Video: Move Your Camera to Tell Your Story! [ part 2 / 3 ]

The best cinematographers understand how to move their camera to help tell a story. In part 2 of this video series, we'll be going over 3 camera movements and what they subconsciously tell your viewer.
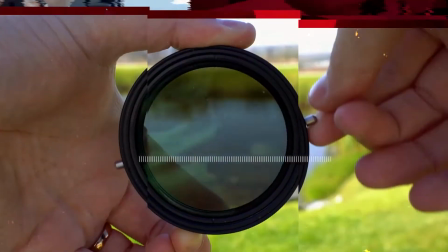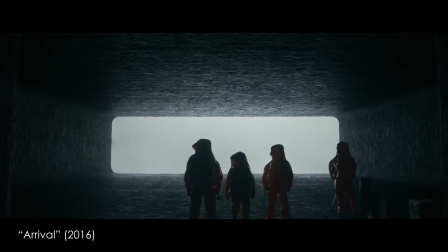20s
Number 1, the dolly-in. This type of shot is used frequently in films to communicate curiosity.
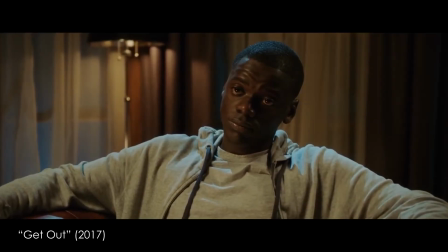26s
It simulates natural responses to human interest, which is getting closer to the subject.
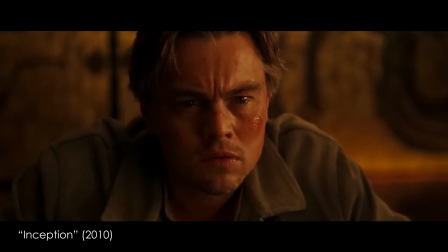30s
What is the subject really trying to communicate? Or what are the implications of what they're saying?
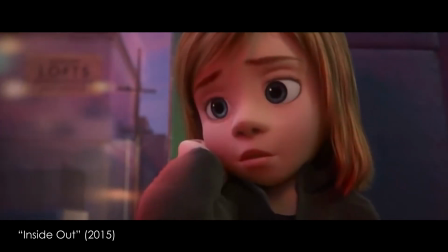35s
The dolly-in suggests there is more to what is being said or shown than meets the eye, and focuses our attention on the subject.
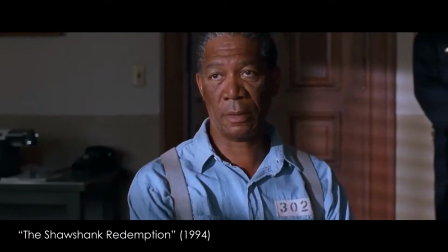41s
In Shawshank Redemption, it furthers Ellis's fed-up attitude towards his parole council meeting and convinces us of his defeat. In Silence of the Lamb, it's used to make us uncomfortable by forcing us closer to Hannibal Lecter, a serial cannibal, engulfing us in his madness.
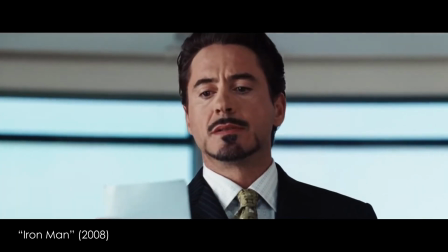57s
In the first Iron Man, it's used to get us into the mind of Tony Stark as he considers the consequences of admitting that he's Iron Man.
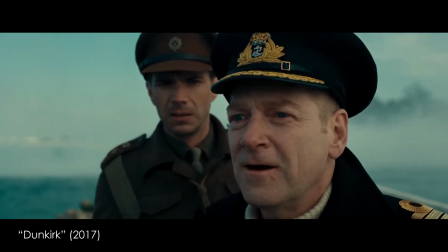64s
Whatever the nuances of the moment, the dolly-in, when used effectively, can help accent the emotion of your scene.
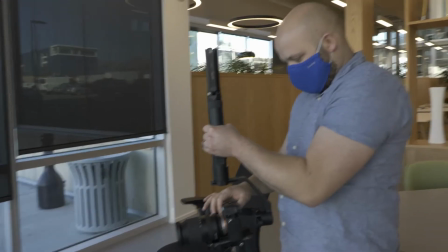70s
To achieve a dolly-in shot, put your camera on any sort of stabilization, whether a slider or a gimbal, or really anything with wheels will do.
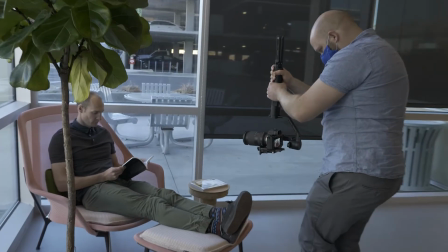78s
Next, physically move your camera towards your subject. Simply using a digital or optical zoom is something completely different and will give you an entirely different effect.
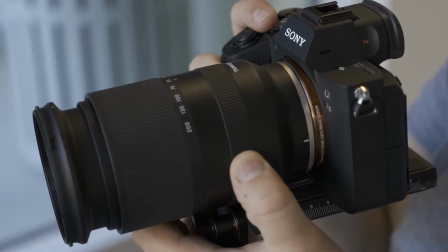86s
Note, if you're using manual focus, you'll need to pull focus while you dolly in. Number 2, the pan. This movement naturally mimics our eyes scanning an environment.
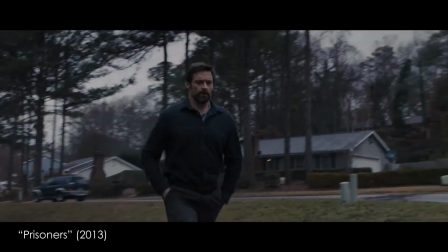96s
It's used often in films to establish a scene, providing us with the spatial awareness we need to understand the context of the story.
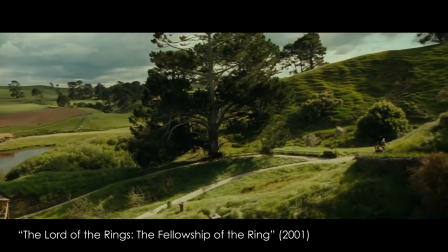103s
In Lord of the Rings, it's used to introduce us to the beauty of the Shire, the world in which the hobbits live.
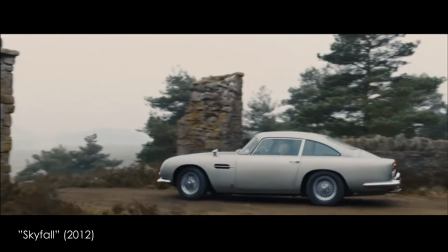108s
In Skyfall, it follows Bond's car to introduce us to the setting of the movie's climax.
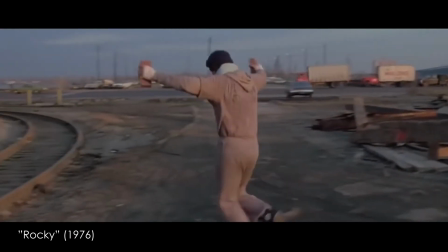113s
It's also used to set up Rocky's character as a no-name fighter in the industrial setting of Philadelphia. Achieving a pan is quite simple. Make sure your camera is stationary, and all you have to do is point your camera to the left or right.
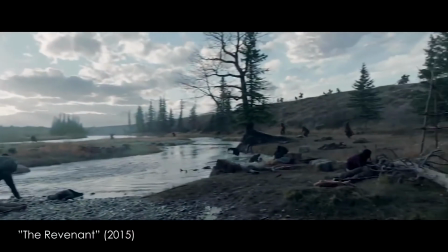124s
This can be done on a tripod or handheld, slowly or quickly. Each technique will communicate something different.
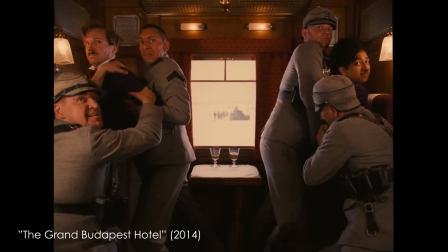130s
Quick pans tend to either add a sense of urgency or comedy to a scene,
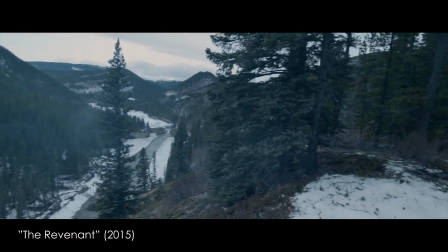134s
while slow movement is typically used as an establishing shot because it gives us time to take in what we're seeing.
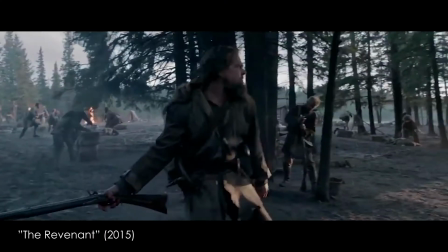140s
That leads us to number 3, the camera track. This movement refers to the camera continuously following a subject, without cutting, as they are moving in physical space.
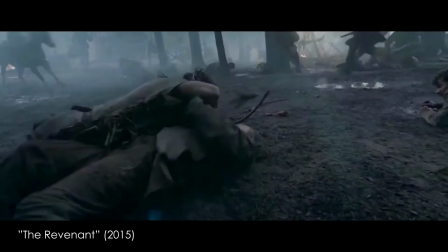149s
This technique is often used to communicate a sense of urgency in a scene.
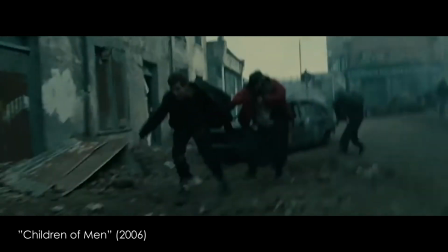152s
It prolongs a moment by forcing us to exist in real time with the character, rather than cutting out those in-between moments.
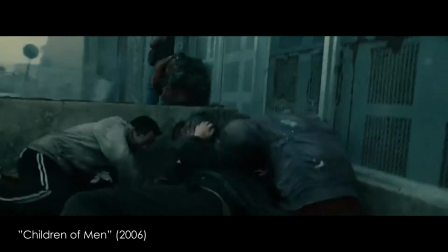159s
Instead of moving instantaneously from point A to point B, we get there at the same time as the character, while tension is ratcheted up.
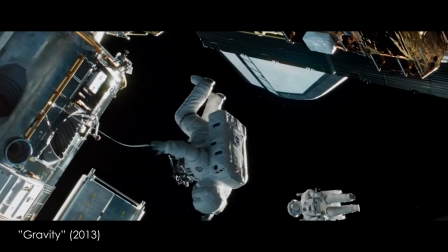166s
The film Gravity does this perfectly in its opening sequence, which uses a long tracking shot to immerse us into the vast environment of space,
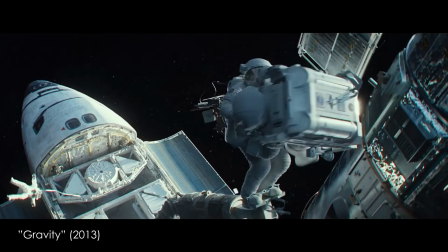174s
while setting up the eventual catastrophe that catapults the narrative forward.
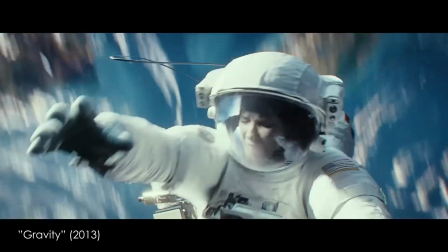178s
This shot also allows us time to sympathize with the character and their vulnerability before it hits the fan.
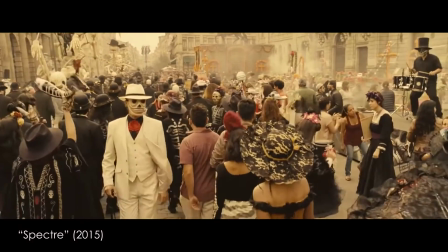184s
This can also be used to prolong a moment we wouldn't expect to be prolonged. Spectre opens with a 4-minute sequence that is entirely a tracking shot.
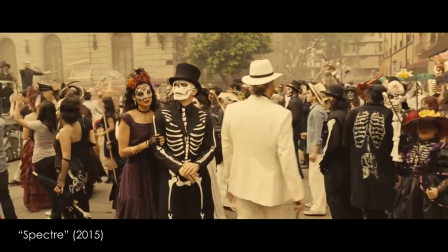193s
This shot simultaneously makes us uneasy with its length,
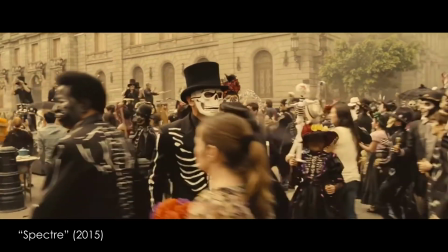196s
while Bond's character eases our worries by confidently waltzing through what we can only deduce is a dangerous situation for him.
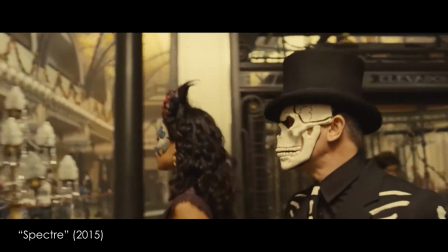203s
If this wasn't a tracking shot, the director could have used quick cuts and tense music to achieve a similar effect, but it would not have been as effective in building the tension. This technique has also been used to its extreme in movies like Birdman and 1917,
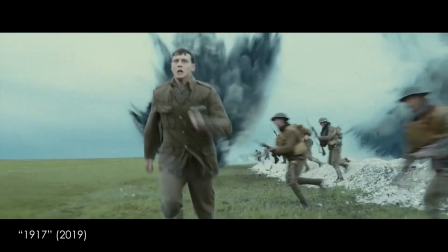217s
which both appear to be a continuous tracking shot. As with everything in film, knowing a rule behind each technique allows you to either use them or break them for a specific reason.
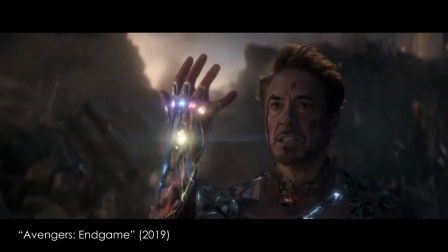227s
Camera movement is an essential piece to any narrative film and should be used deliberately to further whatever emotion or theme you are attempting to invoke. Thanks for watching another video from Social Paragon. In our next video of this series, we'll be going over the use of color in film to achieve different effects in your story.